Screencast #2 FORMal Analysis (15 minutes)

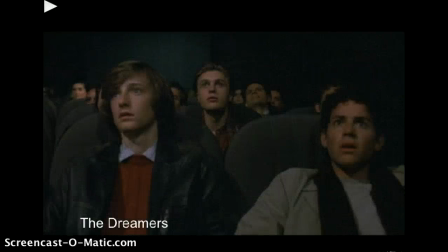There are many ways to approach film analysis, but it all boils down to looking at movies,
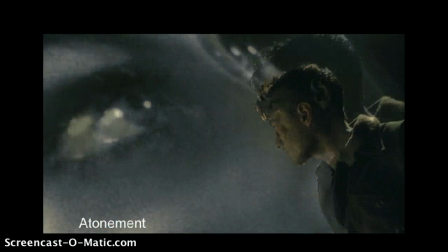or more specifically, looking closely at movies.
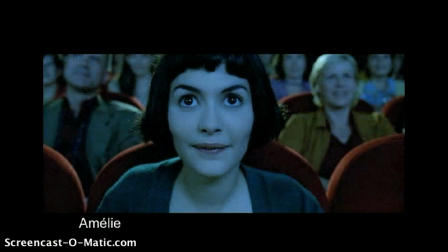Film analysis requires moving beyond passively watching cinema to actively
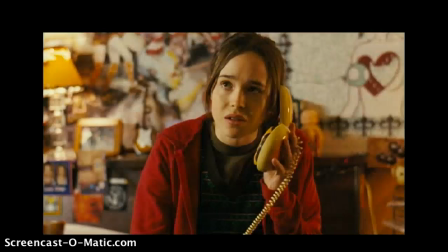identify and dissect the many images and sounds that comprise any given movie.
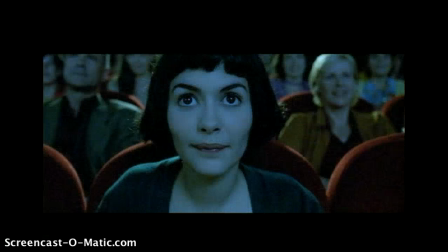Analysis makes us notice and interpret techniques and meaning that most of us intuitively absorb, but rarely consciously acknowledge.
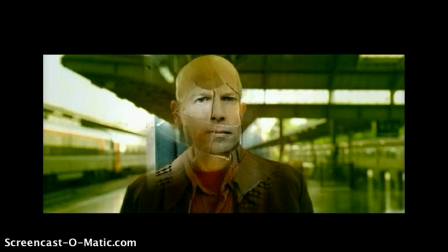Analysis allows you to see how a movie functions and to actively understand what that
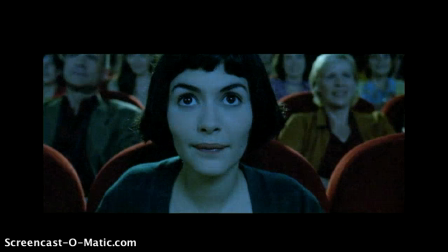movie is telling you and what the movie can tell us about the artists and culture that produced it.
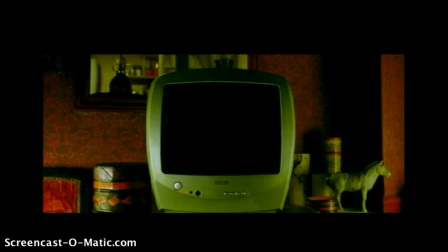All this meaning can be found by examining a film's content, in other words, the subject matter, what the movie's about, and the film form, which is the means through which that subject is expressed. Since our textbook is primarily dedicated to understanding film form, let's start with formal analysis.
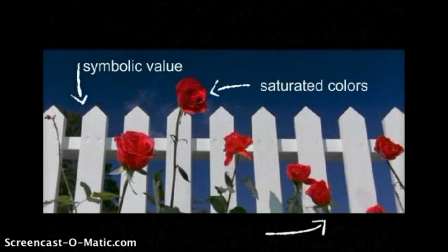A formal analysis evaluates all the relevant elements of cinematic language that make up a shot, sequence,
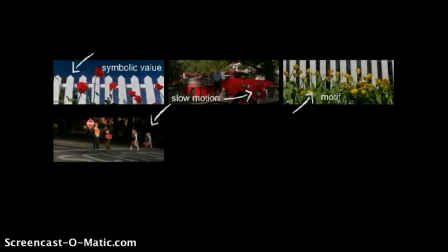or scene, so we can understand how these elements of film form work together to convey mood, meaning,
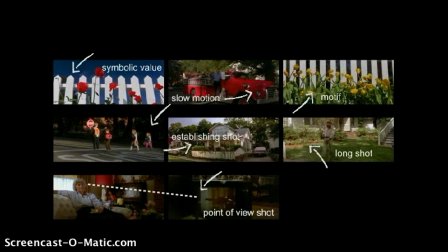and character's state of mind.
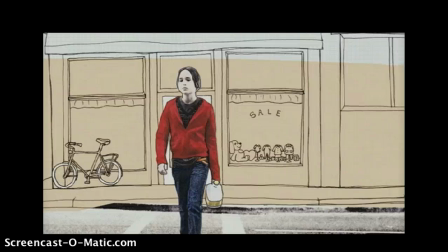For example, let's do a formal analysis of the clinic waiting room sequence from director Jason Reitman's movie Juno.
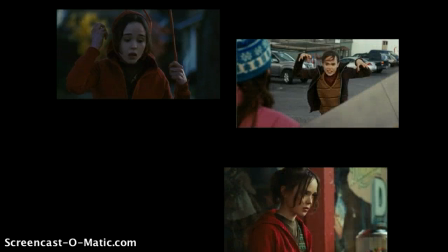First, since few movie scenes are self-contained, we should consider its context.
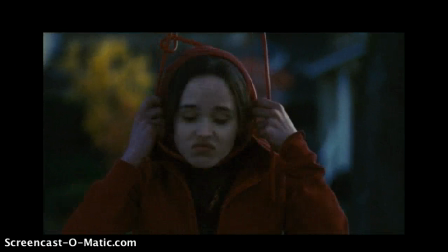We enter the scene expecting Juno to abort her decidedly unwanted pregnancy.
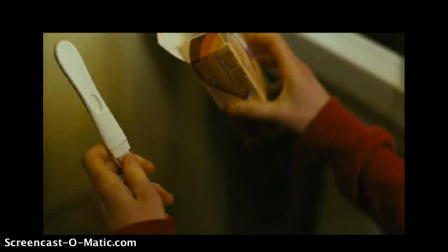Previous scenes convey this attitude. When she takes a pregnancy test and confides with her friend Leah,
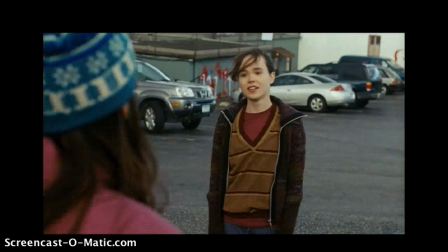schedules the procedure, and reacts to the objections of Sue Chin, a pro-life demonstrator outside the clinic.
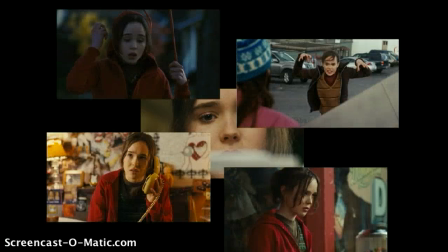All of these moments and more create an expectation of Juno's state of mind that we take with us into the waiting room sequence.
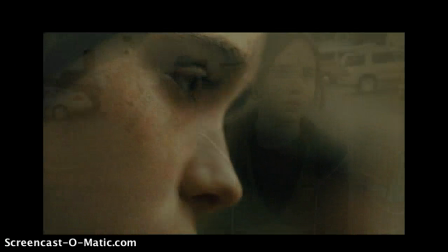This expectation is cemented just before Juno enters the clinic when she
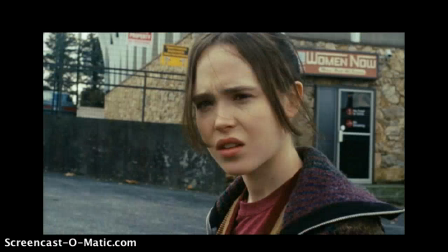responds with indifference to Sue Chin's claim that it has fingernails.
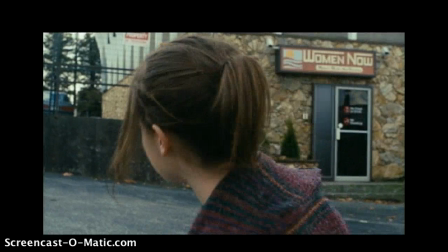And as we'll see, that moment does more for the waiting room scene than create an expectation.
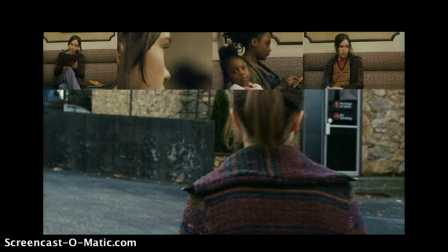It also informs our understanding of the scene's ultimate meaning, which is all about Juno changing her mind.
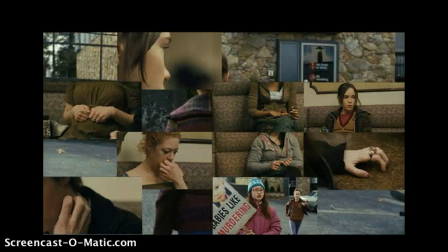Let's also consider some visual context presented in the moments before the waiting room scene.
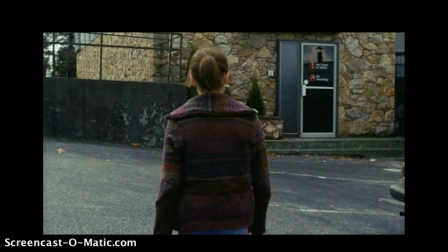The design of the overall look of the place does not reflect well on the clinic and, by extension, the procedure.
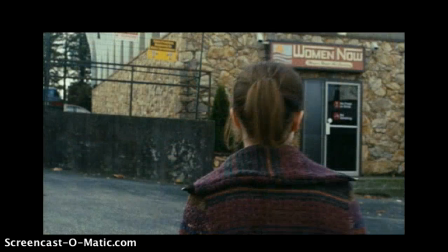Beginning with the Spartan parking lot and the cheesy stone facade, then on to the outdated decor,
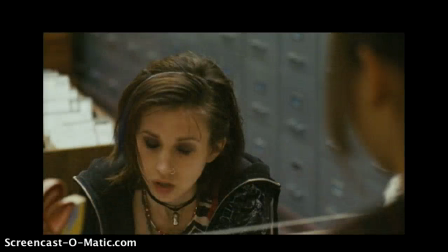utilitarian reception area, and unpleasant receptionist.
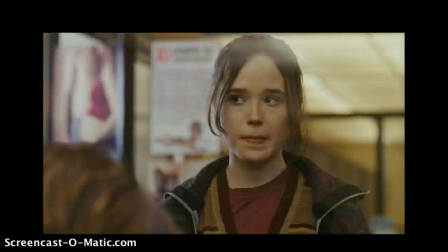So we viewers enter the scene in question assuming that Juno has made up her mind, but not necessarily charmed by the setting and everything it represents.
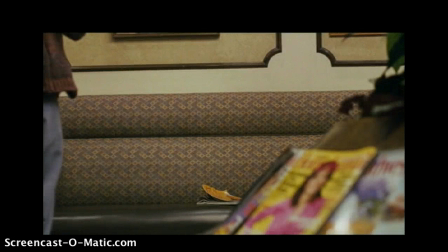So, here goes. The first shot of the sequence in question features a slow dolly in,
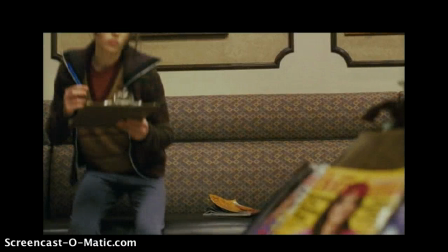which gradually enlarges Juno in frame, increasing her visual significance as she casually fills out the clinic admittance form.
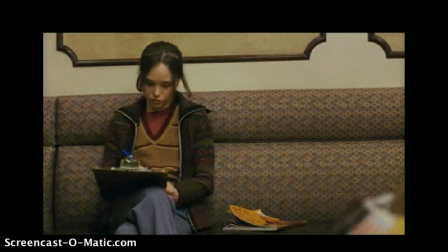This shot reestablishes Juno's pattern of casual indifference, so that the breaking of that pattern, which is coming right up, will have maximum impact.
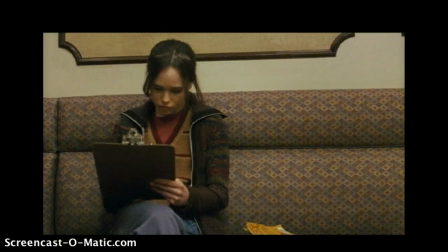Her relaxed state of mind is further emphasized by the shot's relatively long 10-second duration.
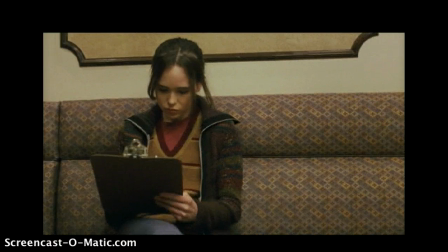As we'll see, the shots will soon grow shorter and shorter as Juno's emotional state shifts.
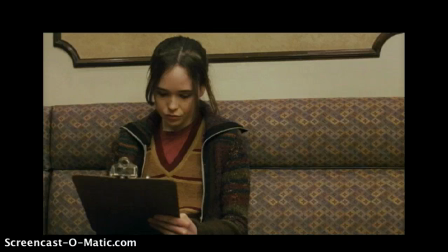Towards the end of the shot, another crucial element enters the mix. A sound breaks the silence. It's a soft sound, but it motivates a dramatic cut. Suddenly, we shift from a pretty loose, wide framing to a very up-close view of Juno's face.
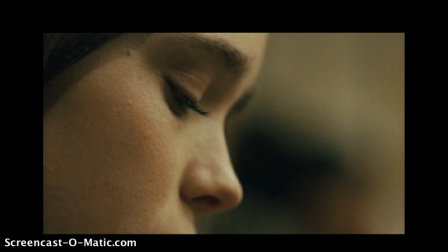This sudden spatial shift does a couple of things. It gives the moment, and the sound, importance. We know that noise means something. It also conveys Juno's thought process.
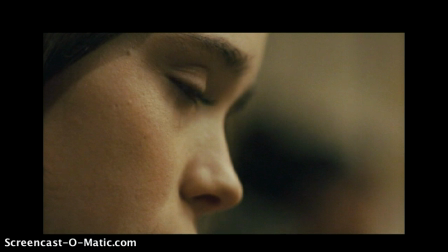We recognize that the sound is important to her, too. She notices it. Her attention switches from the clipboard to the sound.
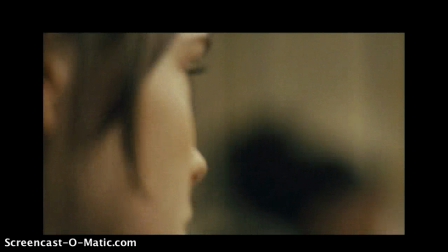As shot 2 continues, Juno turns her head and the camera moves and adjusts focus to shift into Juno's point of view.
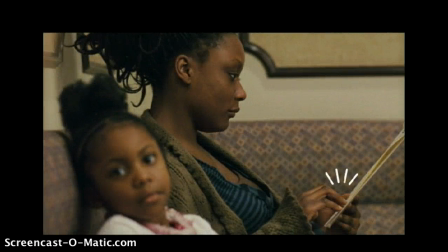Essentially looking through Juno's eyes, we see the source of the sound. And that sound is unnaturally loud, which signals that we're not just hearing what's going on in the room, we have moved inside Juno's head.
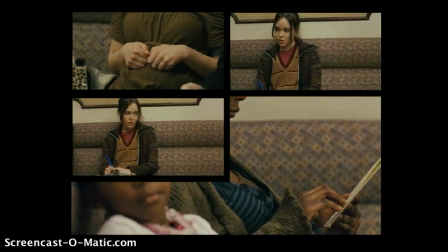We're going to be bouncing back and forth between observing Juno from the outside and seeing things through her eyes and emotions for the rest of the sequence.
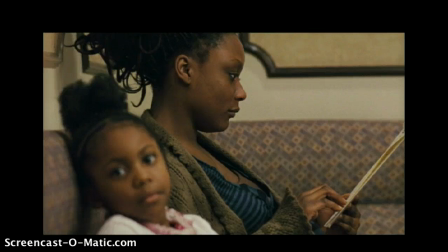Notice the little girl staring back at Juno and us. This element helps to associate the fingernail sound with Juno's dormant guilt.
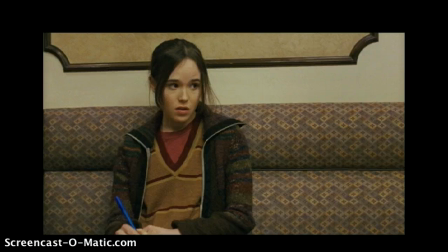Now we cut back to Juno's reaction. Her expression seals the deal. She's troubled by what's going on.
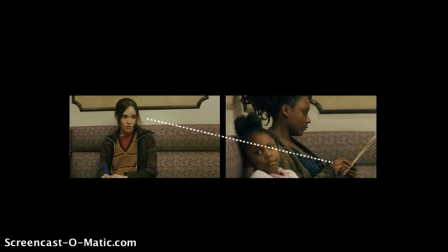and her juxtaposition connects her anxious expression to the girl and the fingernail-drumming mother.
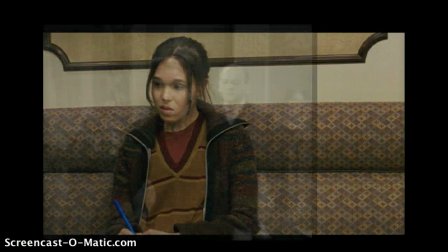And the camera continues to creep in on her. The gradual intensification caused by enlarging a subject in frame by moving the
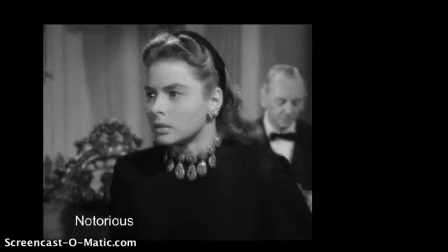camera towards them is often used to convey a character at a moment of realization.
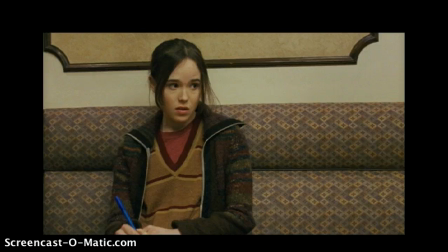Within a half second, another noise joins the mix, and Juno's head turns in response.
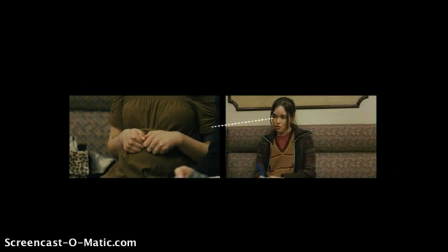Again, by juxtaposing this new shot with the last shot of Juno looking, the movie communicates that we are now experiencing Juno's point of view.
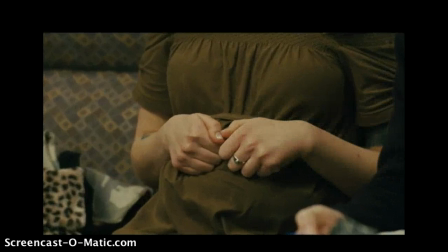Again, we and Juno are looking at the source of an exaggerated fingernail sound. But the size of this subject in frame is too large to indicate exactly what Juno would see. She isn't that close to this set of thumbs. The enlarged size indicates significance.
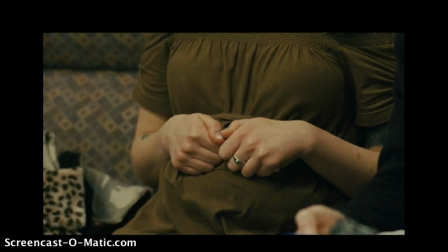We are experiencing not only what Juno sees, but how she feels about it.
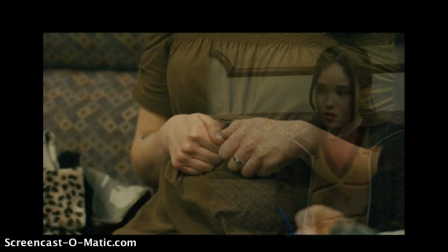Juno's psychological point of view tells us that the sight has a big effect on her.
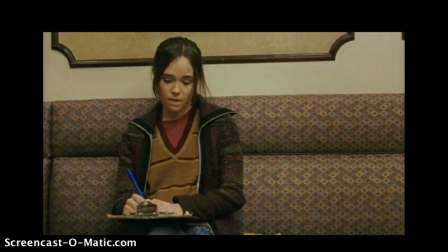Again, we cut back to Juno. The camera is still creeping in on her. Another fingernail sound joins the mix. Again, Juno looks.
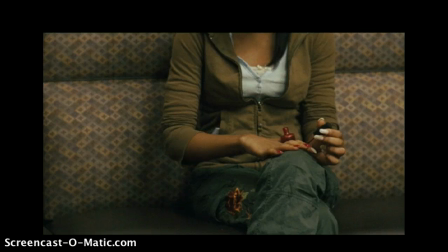Again, we cut to a point of view shot framed so as to emphasize the fingernails and to indicate Juno's state of mind, which is getting increasingly troubled. So troubled that she can actually hear someone across the room applying nail polish.
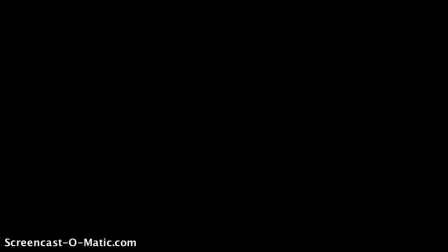Can you see a pattern developing here? There are actually a few patterns at work.
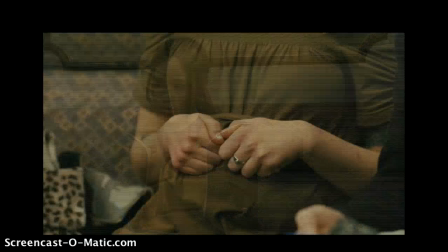Look, point of view, reaction, look, point of view, reaction, look, point of view,
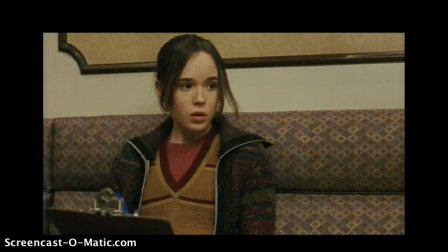and every time we cut back to Juno, she gets bigger in the frame. And the shots keep getting shorter and shorter as well.
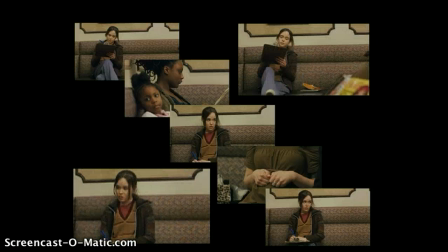All these patterns work together to create a progression that conveys Juno's growing anxiety.
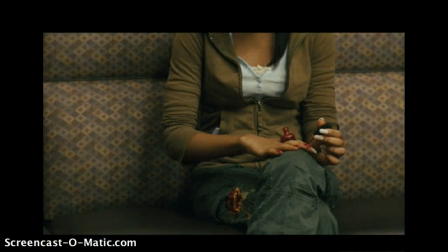Now, at this moment, a break in pattern kicks the sequence and our identification and understanding into overdrive.
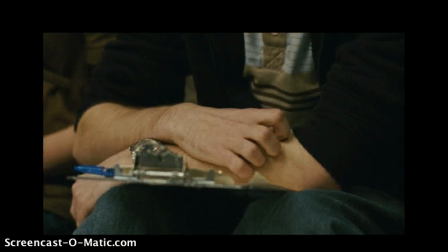The shots continue to get shorter and shorter. The sounds get louder and louder as more and more of them join the cacophony.
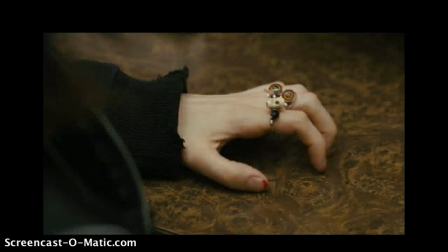But we stop cutting back to Juno.
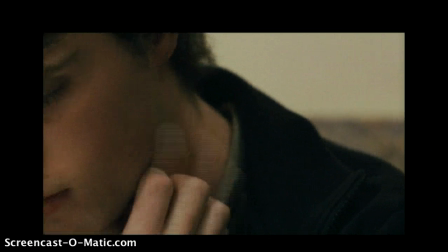Instead, we get an uninterrupted, rapid-fire series of 5 fingernail shots.
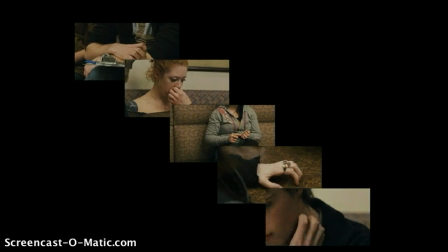This doesn't mean that we don't still experience and interpret these 5 shots as Juno's point of view.
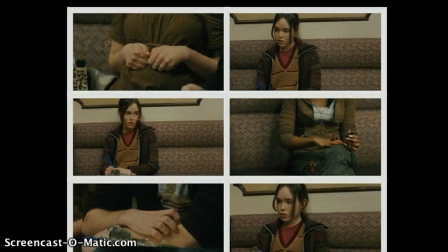The previous patterns have sufficiently established a connection, so we don't lose it once Juno falls from the pattern.
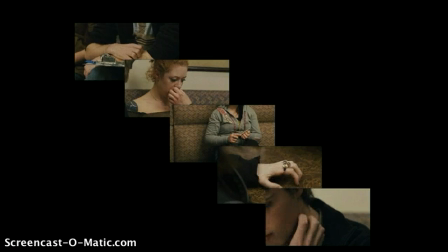And of course, this sequence doesn't show us only what Juno sees, it lets us experience what she feels.
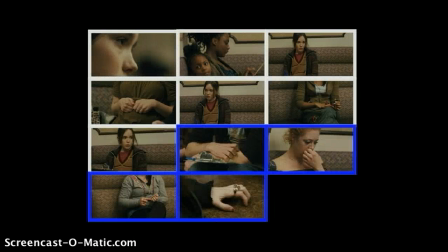By shifting the pattern to show several fingernail shots in a row, the sequence implies a development in Juno's state of mind.
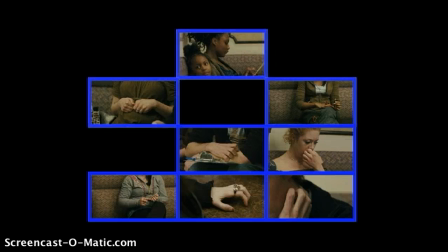The fingernails and everything they imply have become overwhelming.
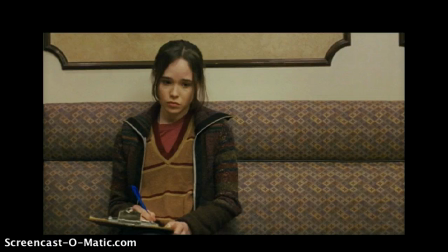And when we cut back to Juno, the significance and meaning of the scene's final moment are punctuated by breaking another couple of patterns.
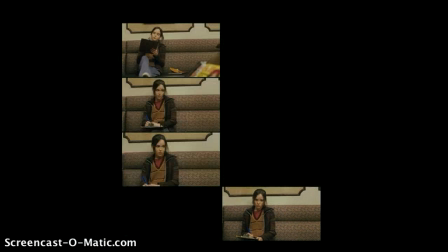For the first time, Juno is not bigger in the frame than she was in her previous shot.
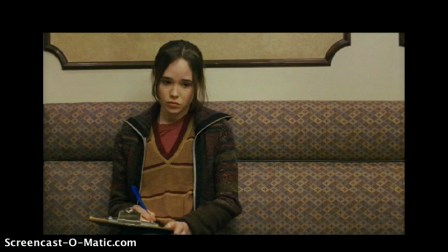The duration pattern shifts too. This shot is 6.5 times longer than any of the previous 9 shots. And her expression has changed. Instead of looking around with growing alarm, she stares blankly down in resignation.